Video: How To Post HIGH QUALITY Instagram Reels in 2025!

All right, guys, let's go ahead and get right into it. The first thing you're going to need is a camera. And so I highly recommend having a DSLR or mirrorless camera.
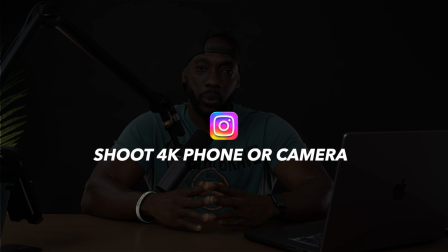0:14 If you have your iPhone, that's fine, but make sure you're shooting in 4K. I see a lot of people are still shooting in 1080p. Sometimes they just don't realize it because the default settings on the iPhone,
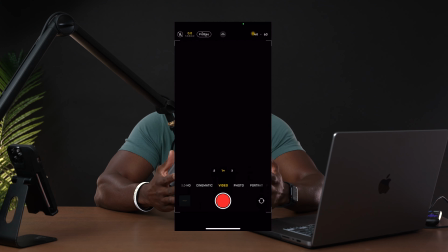0:23 when you get your iPhone, or even sometimes your Android, depending on what cellular device you have, the default settings may be on 1080p. So make sure you're shooting in 4K. Now, as far as to settings, you're going to make sure that you're shooting at at least 30 frames per second.
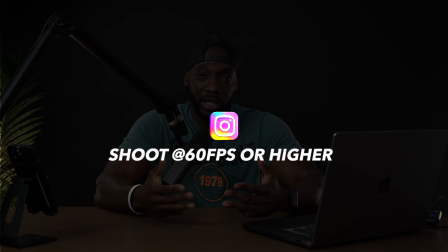0:37 I highly recommend shooting at 60, even 120 is good as well. You get that really, really, really cinematic slow-mo. Now, 24 frames per second will be what you edit on the timeline, but we'll talk about that once we get further along. But you want to make sure that you're shooting in 4K, a minimum 30 frames per second, and then also shooting at the highest bit rate your camera has. Now, let's talk about lighting. Some of the videos that we love watching, the ones that capture our attention are the ones that are lit correctly.
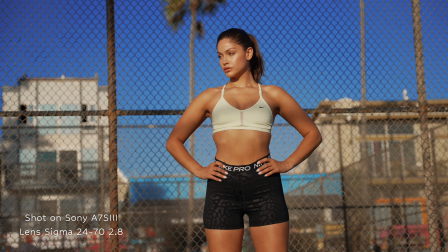1:05 If you don't have access to lights, try to use natural light, try to shoot at golden hour, you know, try to take advantage of good lighting.
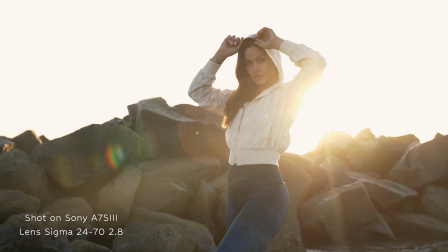1:12 That's really going to help to make your images and your videos pop. If you have to use any lights other than natural light, make sure you're using soft light, an LED light with a nice soft box to illuminate your subject. That'll really help and separate them from the background. now let's talk about lenses I typically like to shoot at a fast aperture which is like 2.8 and the lowest you can go is like 1.2 shooting with a fast lens will help you out now like I said before when we're talking
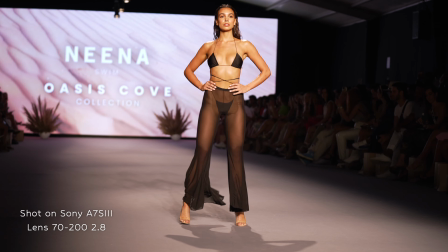1:38 about lighting shooting with a fast aperture will allow you to let in more light and so now if you're letting in more light it does two things it brightens the image it separates the person or subject from the background and it just really gives this 3d look and that's really going to help make your Instagram real or video look that much more cinematic. So now let's talk about color grading and color correction. You know, color grading is a lot different from color correction. Color correction is just, you know, you're fixing the color and the white balance and the contrast and the luminance and things of that nature. But I highly recommend understanding how to color grade. If you need help with that, I do have LUTs in my store.
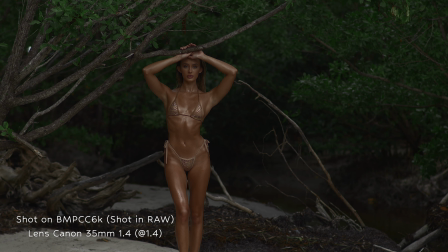2:15 I'll have a link in the description as well.
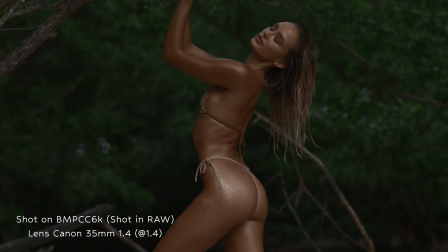2:16 But having a stylistic color grade will really help make your video look futuristic and stand out from everyone else and it just gives it that cinematic look and then also colors will really help emphasize shadows and highlights and creating that contrast to really make your images pop so i've done a good job with color grading and like i said i have a link in description to my my presets but make sure you understand color grading and color correction after you've already shot your video because that's really going to help you know make your videos look that much more sharper and cleaner all right so now
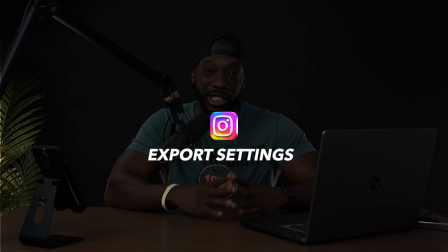2:48 let's really get to the sauce let's get to the fun part this is the export settings so let's go ahead and jump into the computer so i can show you guys all the settings that i use now typically you can use any video editing program but like i said before i'm using final
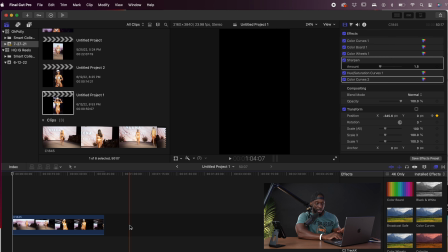3:02 cut pro i already have uh this reel that i laid out on the timeline already this is a 4k timeline shooting at 23.8 which is roughly 24p that's the time that
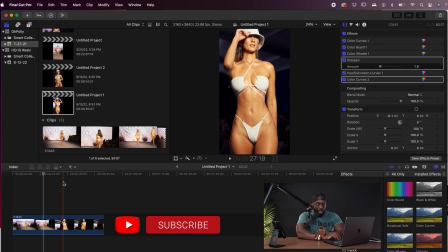3:16 that is the uh frame rate that the timeline's in and uh like i said before this is my color gray so i do before and after that's the cinematic uh gray that i liked and then also another thing that i like doing is i like sharpening my image just a little bit by default it's about 2.5 when you drag and drop the sharpening on there so i just lower this to 1.5 and i just make uh minor adjustments here a stylistic uh color correction and uh from here
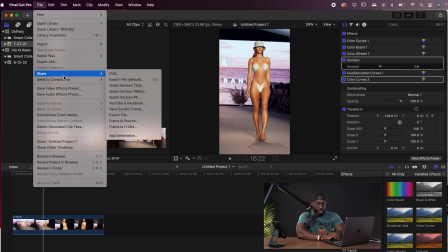3:45 we're going to go to file we're going to go to share and then we're going to export file
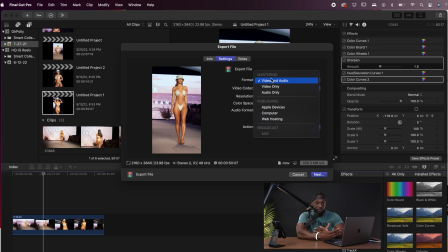3:49 now we're going to come to settings and then you're going to be you're going to see right here on the format you have some options so I like the default options because they give the largest file size and I don't know if I previously said before but I rather have a higher file size so that after Instagram
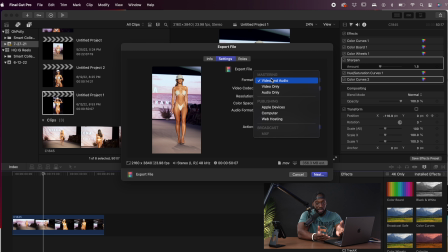4:08 compresses because they do compress unfortunately you're still left over with a lot of